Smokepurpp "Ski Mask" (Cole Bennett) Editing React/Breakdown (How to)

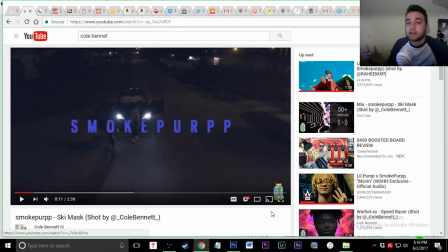[0:00]
What is going on guys back with another episode of my reacting to editing music videos on this is another one by cole bennett if you guys have anyone that you want to see comment it below in the description i'll be going off that for most of this or i'll just be picking things that i know how to do and that i think is interesting so cole bennett one of the best directors um he really knows how to
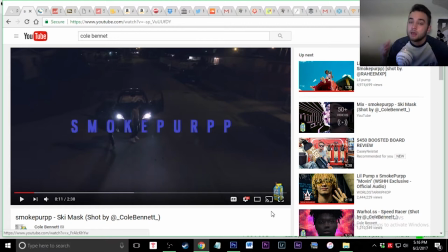[0:17]
take effects that i've taught you in my tutorials so you can really go and see most of the stuff that i'm going to tell you on my channel
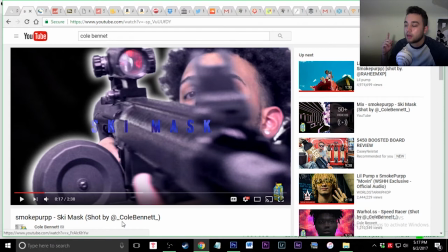[0:23]
you're going to be watching smoke perp ski mask shot by cole bennett and um right off the bat before i even play the video this effect right here
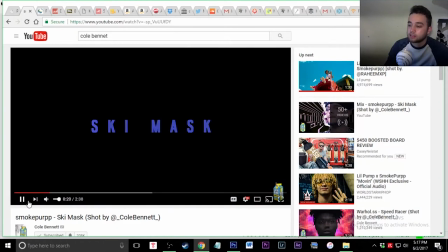[0:30]
um where um he's cut out like this that is called that you can do that by doing a rotoscope brush so look up a tutorial
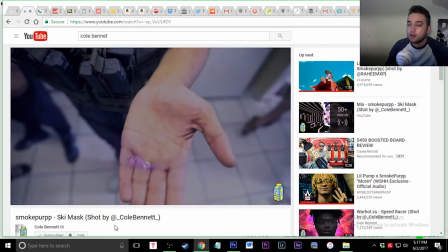[0:36]
on how to do that that's used throughout the video a lot and basically what you're doing is cutting out a certain thing you want in the video and then
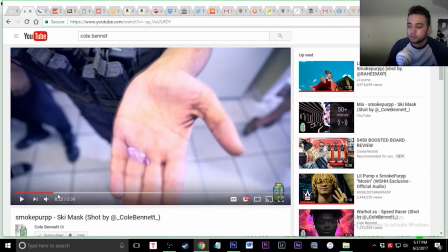[0:42]
you're creating it um you're cutting out a certain thing you want in the video with the roto brush um and that's through after effects
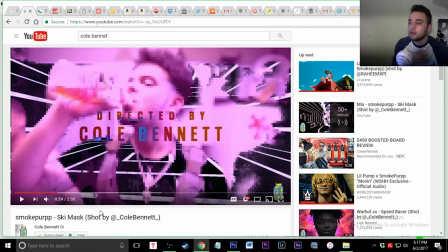[0:49]
so look up rotoscope brush tutorial if you want to know how to do that i'm pretty sure bgk productions has one on his channel if you want to go see that look up that channel it has some pretty good tutorials also all right so right off the bat this is just a pixelation
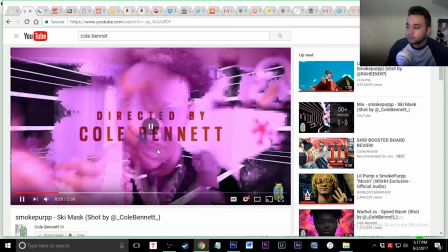[1:00]
um cole bennett right here this little reflection is probably just some different blending
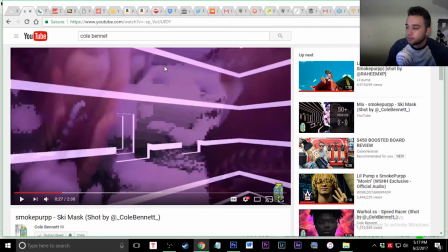[1:04]
and then the pixelation fades right into this video
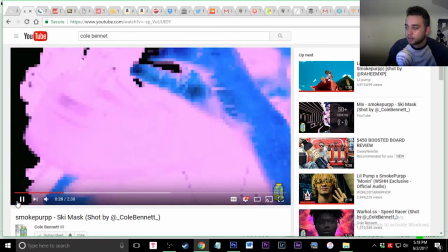[1:10]
of a tunnel flashes right at the b drop and then fades right into the rotoscope
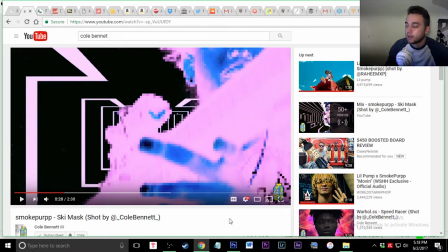[1:14]
brush of um smoke perp again but this time he inverted it made him look all
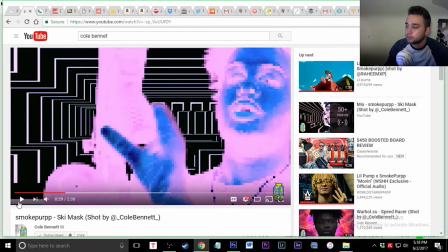[1:19]
blue and purple
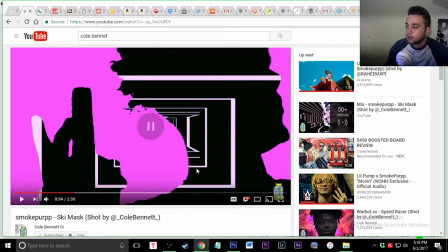[1:22]
and then another transition he's back to normal but pixelated um right here he probably right here he put a mask over it and put a pink background so really what he's doing is he's creating a crazy mix of the rotoscope brush later layer of smoke perp uh performing plus a
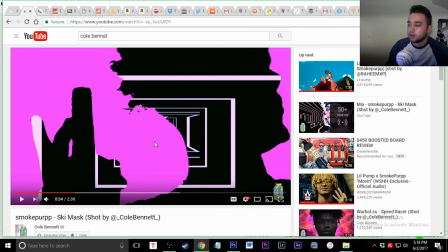[1:39]
video layer of this tunnel plus this background probably just um a regular um solid that he's putting down a pink solid so but
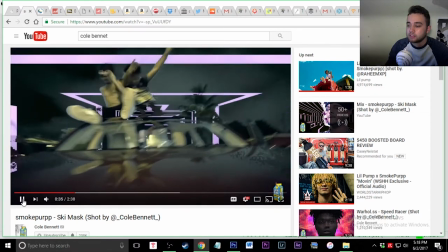[1:47]
it's happening so fast that it just creates this like really crazy visual and it's real and because it's so linked together with the three videos and everything's happening so fast
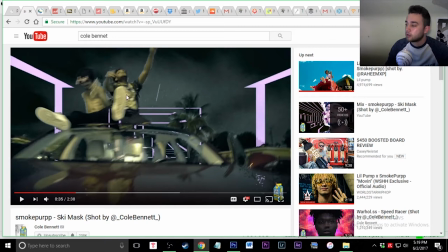[1:54]
it can really link together and flow together so well it goes okay so moving on to the next scene um he keyed out the black and just put out this
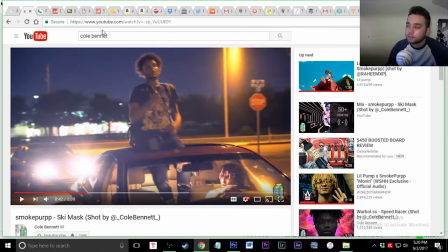[2:01]
white move performance right there that was pretty common that was a pretty easy effect to do just look up green screen lightning or um any little lightning effects that you can find to overlay.
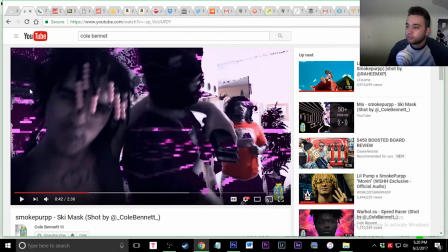[2:13]
Right here you're getting just some crazy keying along with the video underneath the keying and this is even a sloppy key but it still looks pretty crazy.
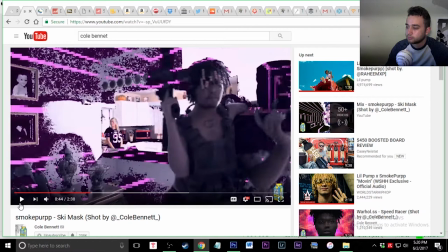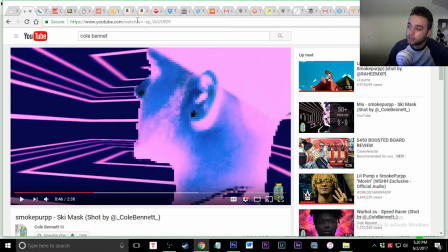[2:27]
Back to the rotoscope brush where he cuts him out and then just keeps another video layer in the background.
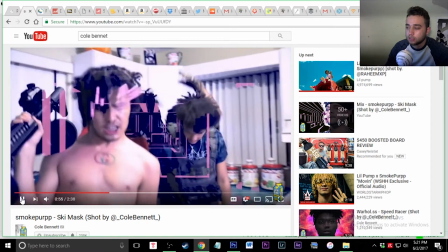[2:32]
Might be a video overlay not a key because it looks like it's just overlaid.
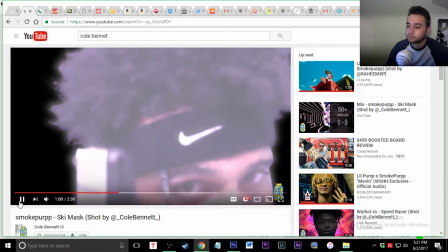[2:40]
just some reverse speed from a drone shot rotoscope with just
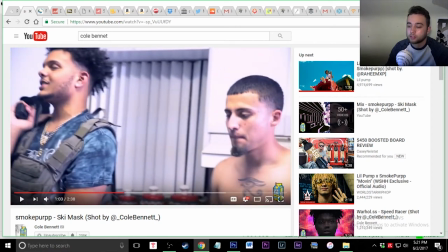[2:45]
black screen and a glow on all over the rotoscope layer and
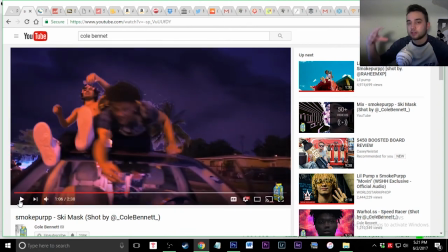[2:51]
for this video he does a lot of that reverse speed where it's like goes forward like this and then stops and probably a freeze frame and then goes backwards just from
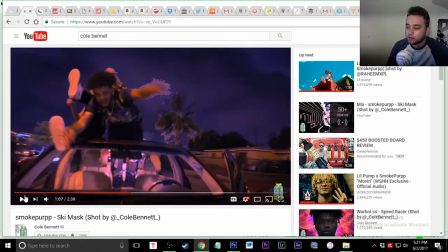[2:58]
reverse speed pretty easy some keying in the background here probably just add this crazy sky
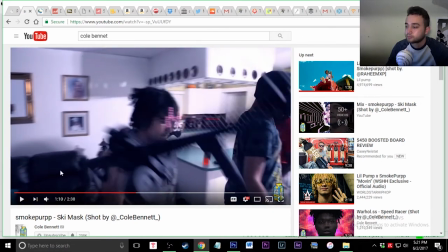[3:04]
and then zooms with a keyframe for positioning so
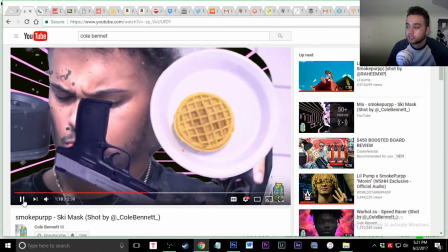[3:11]
verse again zooms into the person and out you can do that with just keyframing scale um this is just a bunch of key this is just a bunch of
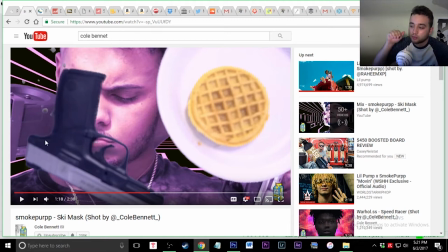[3:19]
keying keyframing the scale so it's like moving towards or he might add a camera on after effects to create that effect
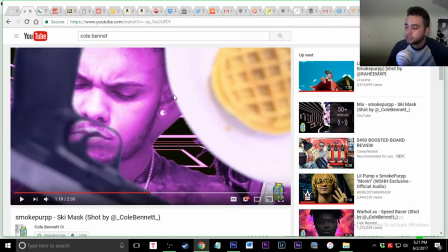[3:24]
but um as you can see it keyframes out the it keyframes out the part here
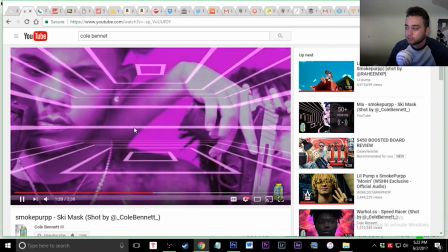[3:31]
And then it's just going into the rotoscope part with another video layer underneath So it's just kind of like a big mosh of craziness going on and then masking again
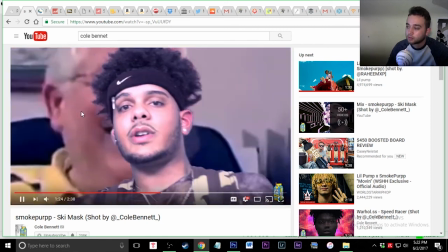[3:40]
Some more lightning you can overlay